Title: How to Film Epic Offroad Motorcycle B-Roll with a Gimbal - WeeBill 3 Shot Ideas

What's up? Today I have some shot ideas for you for off-road motorcycling or motocross depending on the motorbike. And we're filming with the Zhiyun Rebe 3. As you can see it's pretty capable. I have the 135mm G-Master here together with the a7S III. So we will get some shots with that first but later we'll also switch to wide-angle. We don't want all the shots to be that narrow.
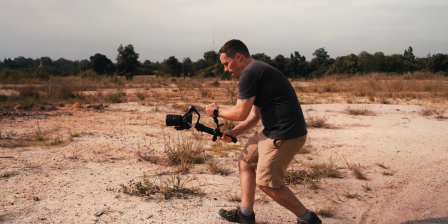[0:51]
So I would say let's go! Now I first want to get some intro shots of him and we're starting with some closers ups obviously because I don't want to change the lens
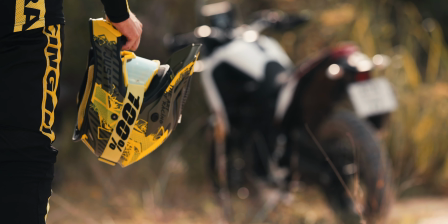[0:59]
all the time back and first so we'll get all the tele lens shots first and I want to start with a close-up shot of his helmet hanging around and then how he enters the motorbike here I have some cool shot ideas after that but first start with something simple introduce the character focus more on the story first it's not about getting the most fancy shots all the time it's like always when you use tele lenses doesn't make much
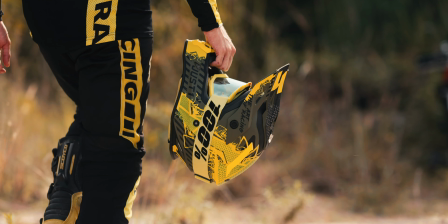[1:19]
sense to walk forward because you can't see much movement for that you want to use wide-angle lenses
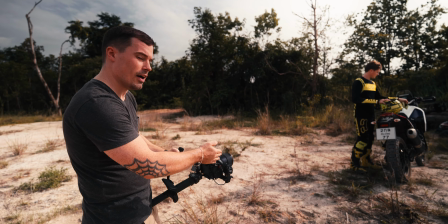[1:23]
so it's always better to move to the sides because then you get this nice parallax effect there.
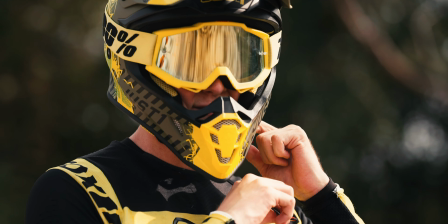[1:28]
So for the next shot I want to move the camera up with the helmet when he puts it on. So I use it in follow mode to make that a bit easier for me.
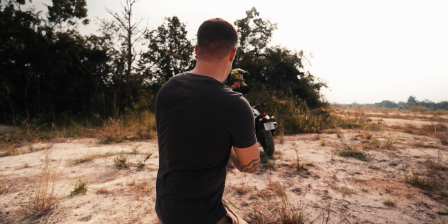[1:39]
I want to get a nice orbiting shot. Three, two, one, go!
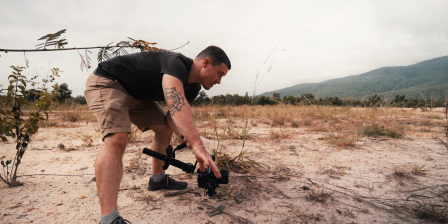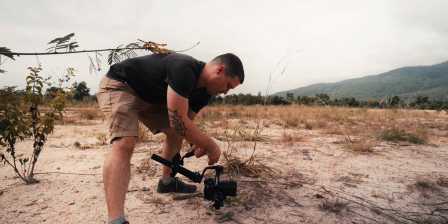[1:49]
For the next shot I want to slide to the sides here while he's driving away with the motorbike,
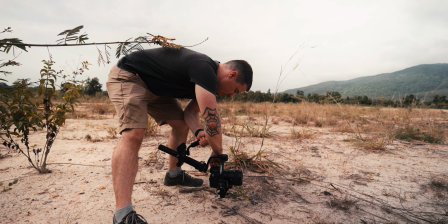[1:54]
also with the 135 and for that I use focus tracking on his wheel.
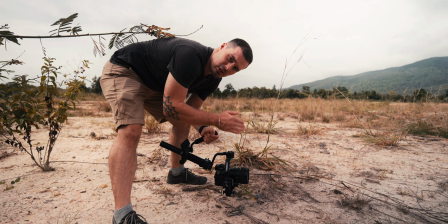[1:59]
Probably the wheel would not work. So I would set it somewhere to the chain area because it stays more consistent, the focus.
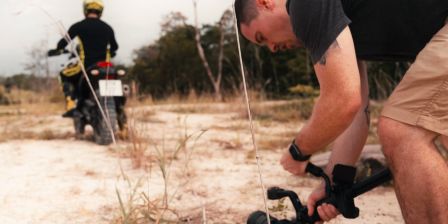[2:06]
And aside from that I need to use lock mode on the gimbal because I don't want the gimbal to pan around or move up or down.
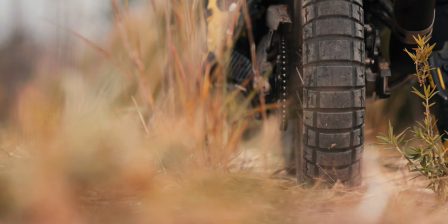[2:13]
So lock mode is the way to go here. And you access that via the M button on the left side.
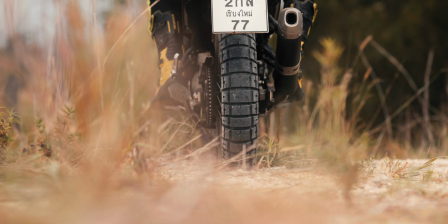[2:18]
I want to film close to the ground because then you see more of the motion and I also put a plant in the foreground as a foreground object.
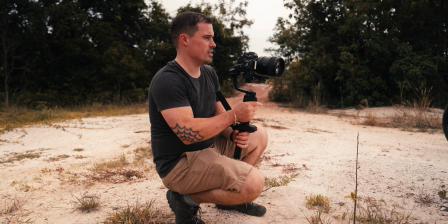[2:25]
So that makes the motion more visible and then I used a joystick here to to set everything up. What we're trying to do with the next shot is to film a vortex of his wheel while it's spinning like basically doing a burnout and then
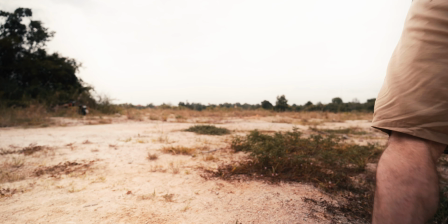[2:39]
when the camera is top to the bottom then I want to move the camera over the ground so we can transition into the next shot by starting the next shot pointed to the ground and then moving up. It can be a bit tricky though because you need perfect timing for that We also use slow motion here under 20 frames per second to be able to do a speed ramp there into the transition.
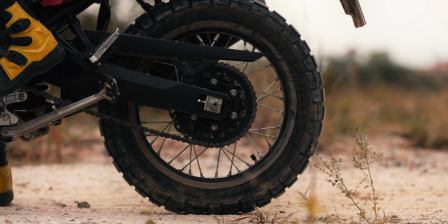[3:01]
You'll see how it turns out, but I imagine that pretty cool. So that was the first shot out of two like to make smooth transition or seamless transitions. You always want to end one shot as you begin the next one. And that's why the next one we will do a bit later because there I want to use a wide-angle lens. We're now first going filming some tricks with him where I basically want to play a bit around the foreground objects and this lens. and
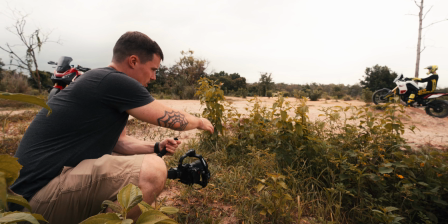[3:23]
after that I change lens to the white one and then we get the second shot there to have the transition I directly want to go into a jump there
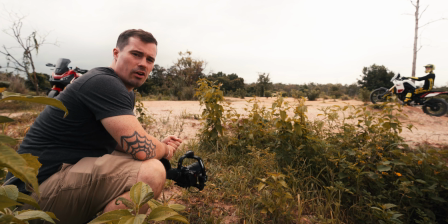[3:30]
now we're doing a pretty standard shot I'm using the plants in the foreground foreground objects and basically doing
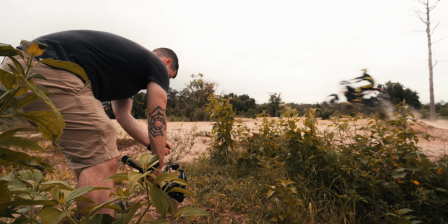[3:35]
a slide shot while he is jumping there and I want to cut that together later with some white shots of him
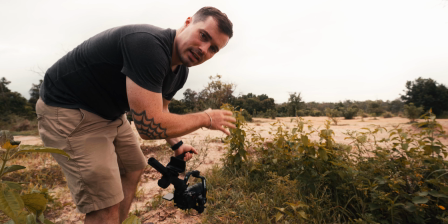[3:41]
jumping so that I have like a more tight angle in between it looks a bit different I have a different
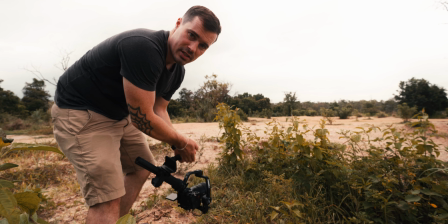[3:47]
perspective now he was standing there at first so that I can get focused because we're using manual focus here,
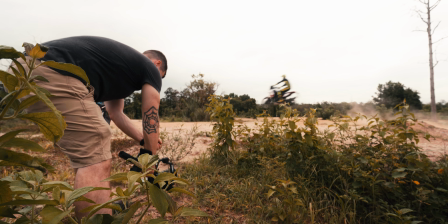[3:52]
otherwise it would be too fast for the autofocus likely. So it's important to use that here. Okay I really like the shot but it's definitely too fast. You would absolutely have to put everything to slow motion to make that work and to be honest it would be so slow then and I could also get that shot with my hands and this is why I would say let's change now, let's switch now to the wide-angle lens. Now we're doing the second shot from this intro transition shot so I want to point the camera down to the ground and then come up. Problem is of course he is not a wall hack we're not in Counter-Strike so he can't drive through me so he would have
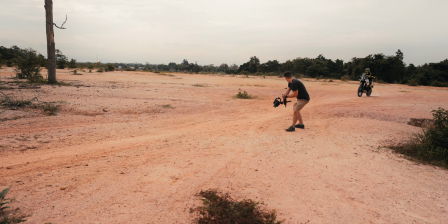[4:31]
someone around me and maybe I would have to walk behind him while putting the camera up.